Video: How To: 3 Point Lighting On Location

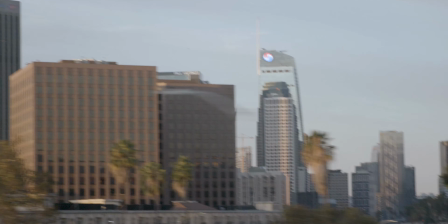0:00 Hey guys, Alan Davis with Davis and Dios Productions. We're here in Southern California, and I'm gonna be teaching you about three-point lighting.
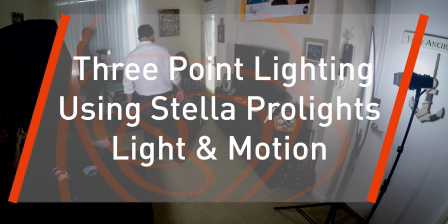0:06 Three-point lighting is very, very important when it comes to doing things like corporate videos, documentary pieces, or even short news packages. Our lovely model, Amber, is gonna be helping us out today, and we're gonna show you some things that look good and some things to avoid. So, some of the basics for a three-point lighting setup is the lights themselves. You have your key, your fill, and your hair light.
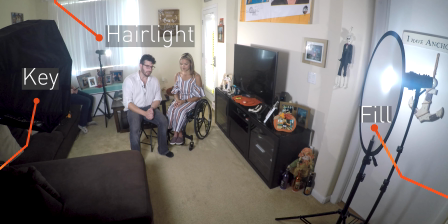0:30 Your most powerful light source should be your key. That's going to fill Amber's dominant side of her face. Right now we have our light at 3200 lumens. It's going through some kind of diffusion.
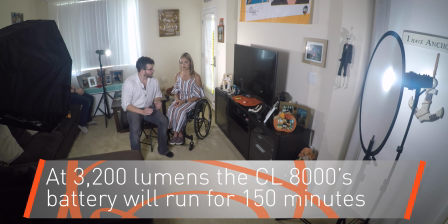0:42 We have our fill, which is going to be filling the less dominant side of her face. Right now our light is at 500 lumens and going through some form of diffusion.
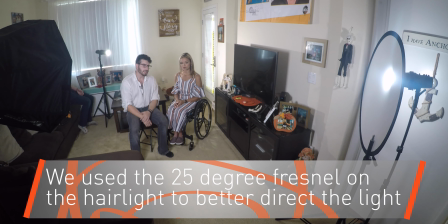0:53 And last you have our hair light, and that's at 3200 going through a gel, because we want to accent Amber's nice complexion and we want to bring out the highlights in her hair and on her cheek.
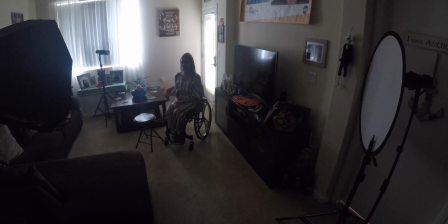1:08 Okay, so right now we have a completely dark canvas, and we're going to show you what these lights actually do.
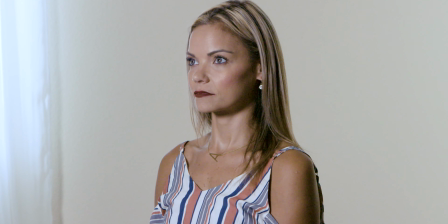1:15 So the first light that we have is our key. Very powerful, directional.
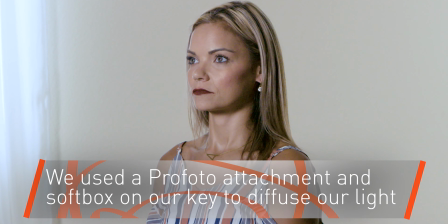1:20 It really gives our model a nice base light.
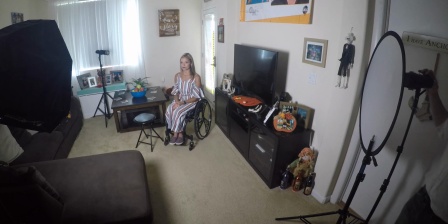1:23 Next we're going to move to the fill, because you can see on the right side of her face she has some shadows around her cheekbone and on her neck.
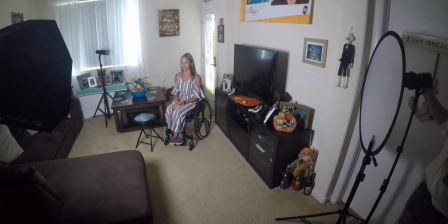1:31 Because this is, we're going for an interview and not something that's moody, we want to make this look professional.
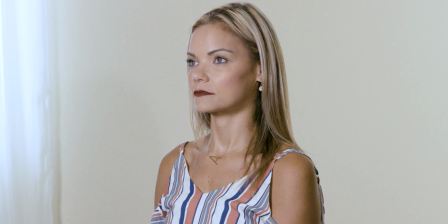1:38 So you can do that with your fill. Last, we want to add some flare.
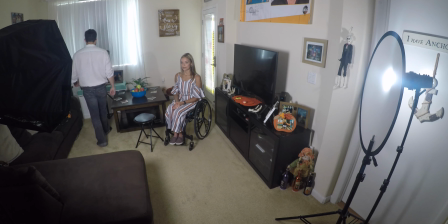1:43 So, and also we want to add dimension to our subject. So we're going to use the hair light.
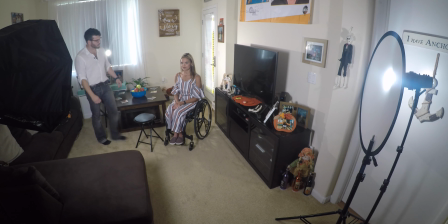1:49 What the hair light does is it gives really some nice shape.
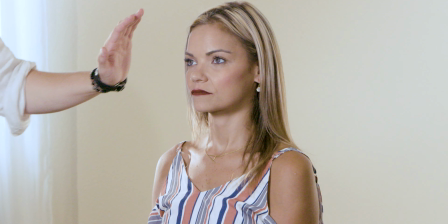1:53 She no longer is flat against the flat background. You can see she has some contour to her.
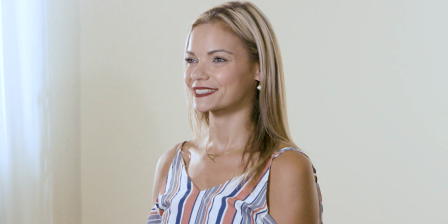1:59 And also it brings out her highlights and the makeup that she's worked so hard on. So I wanted to show you guys some things that you can avoid.
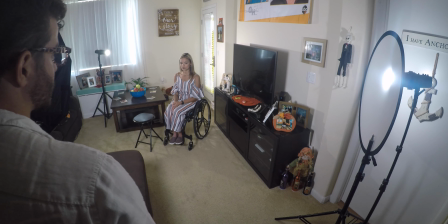2:08 So one of the first thing is especially with these Stellas, you don't have to use all the light that is in them.
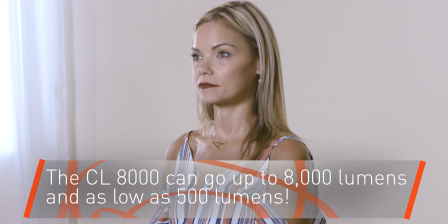2:15 You can see with bumping up our key, it looks unnatural.
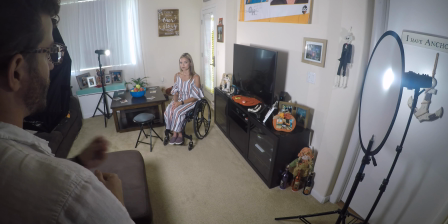2:20 When you're lighting an interview, you want it to augment your subject. You want it to augment your lighting.
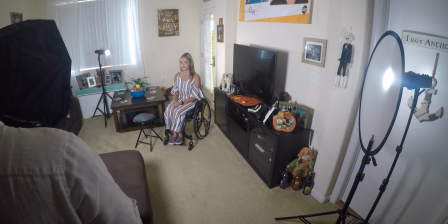2:25 You don't want to make it look artificial. That's something that you want to look out for when using your key, which is your most dominant power source.
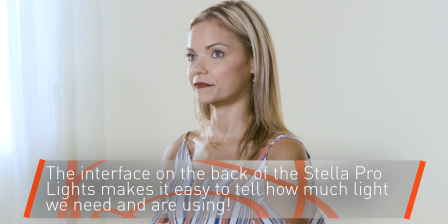2:33 So we're going to bring that back down to 3200 lumens. Jumping over to the fill light, same thing.
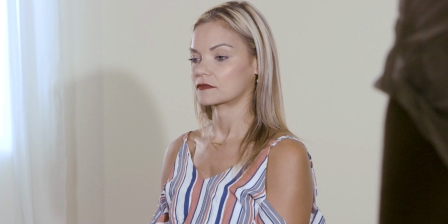2:40 You don't want to overpower with your fill light.
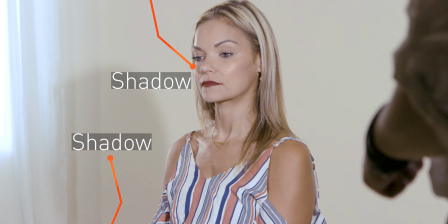2:44 You can see in the background there's a heavy, heavy shadow, and that's going to be distracting from your interview.
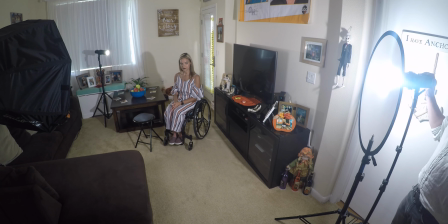2:51 So if you just use a little bit of light,
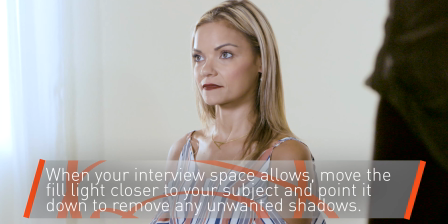2:55 it's much less noticeable, and also we're not overpowering our key light with our fill.
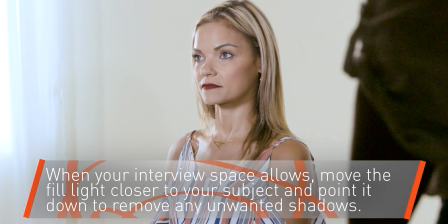3:01 It's very important that you use your fill light to fill in the shadows.
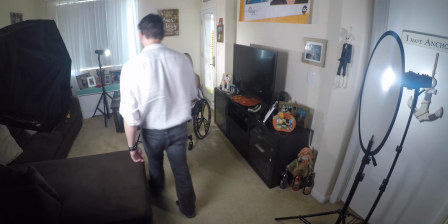3:07 It doesn't need to destroy the shadows. Lastly, some things that you want to be careful with is your hair light.
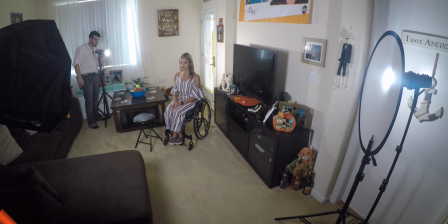3:13 You want the hair light to just provide some dimension.
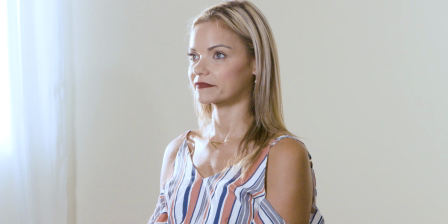3:17 You don't want it to overpower your subject. It's pretty obvious here.
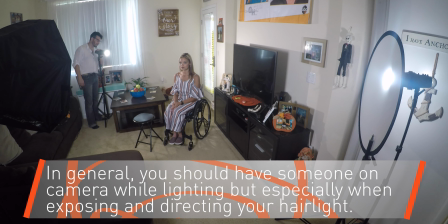3:23 The reason why I have this light source here in the first place is it looks like that window in the background is actually providing the hair light.
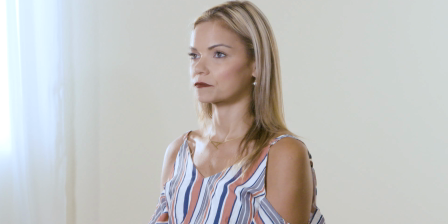3:32 Some tips of good lighting is that your lighting actually makes sense.
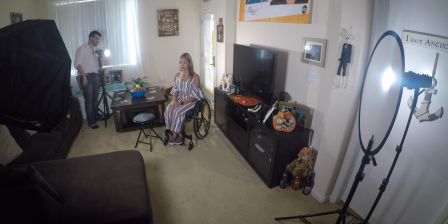3:35 Right now we're using this light to augment the light that could supposedly come in through the window.
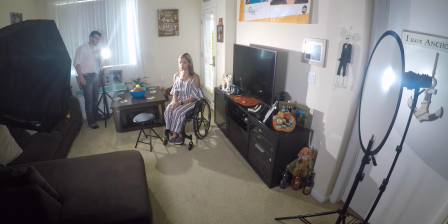3:42 Another issue is that it's too powerful.
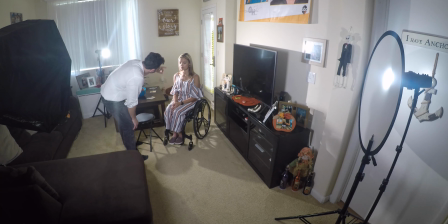3:47 You can see we're no longer providing a rim light.
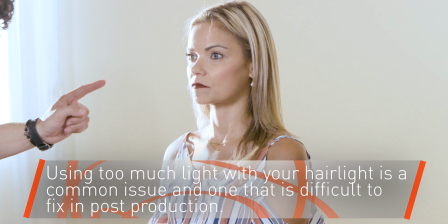3:52 We're overpowering these other two lights that we're using.
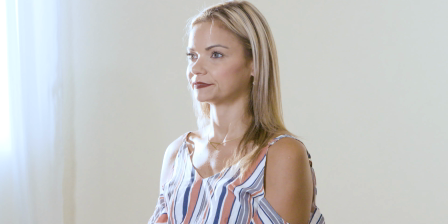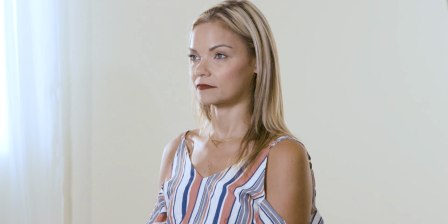4:04 Another thing that you want to look for while lighting your subject is be aware of the angles that you're using.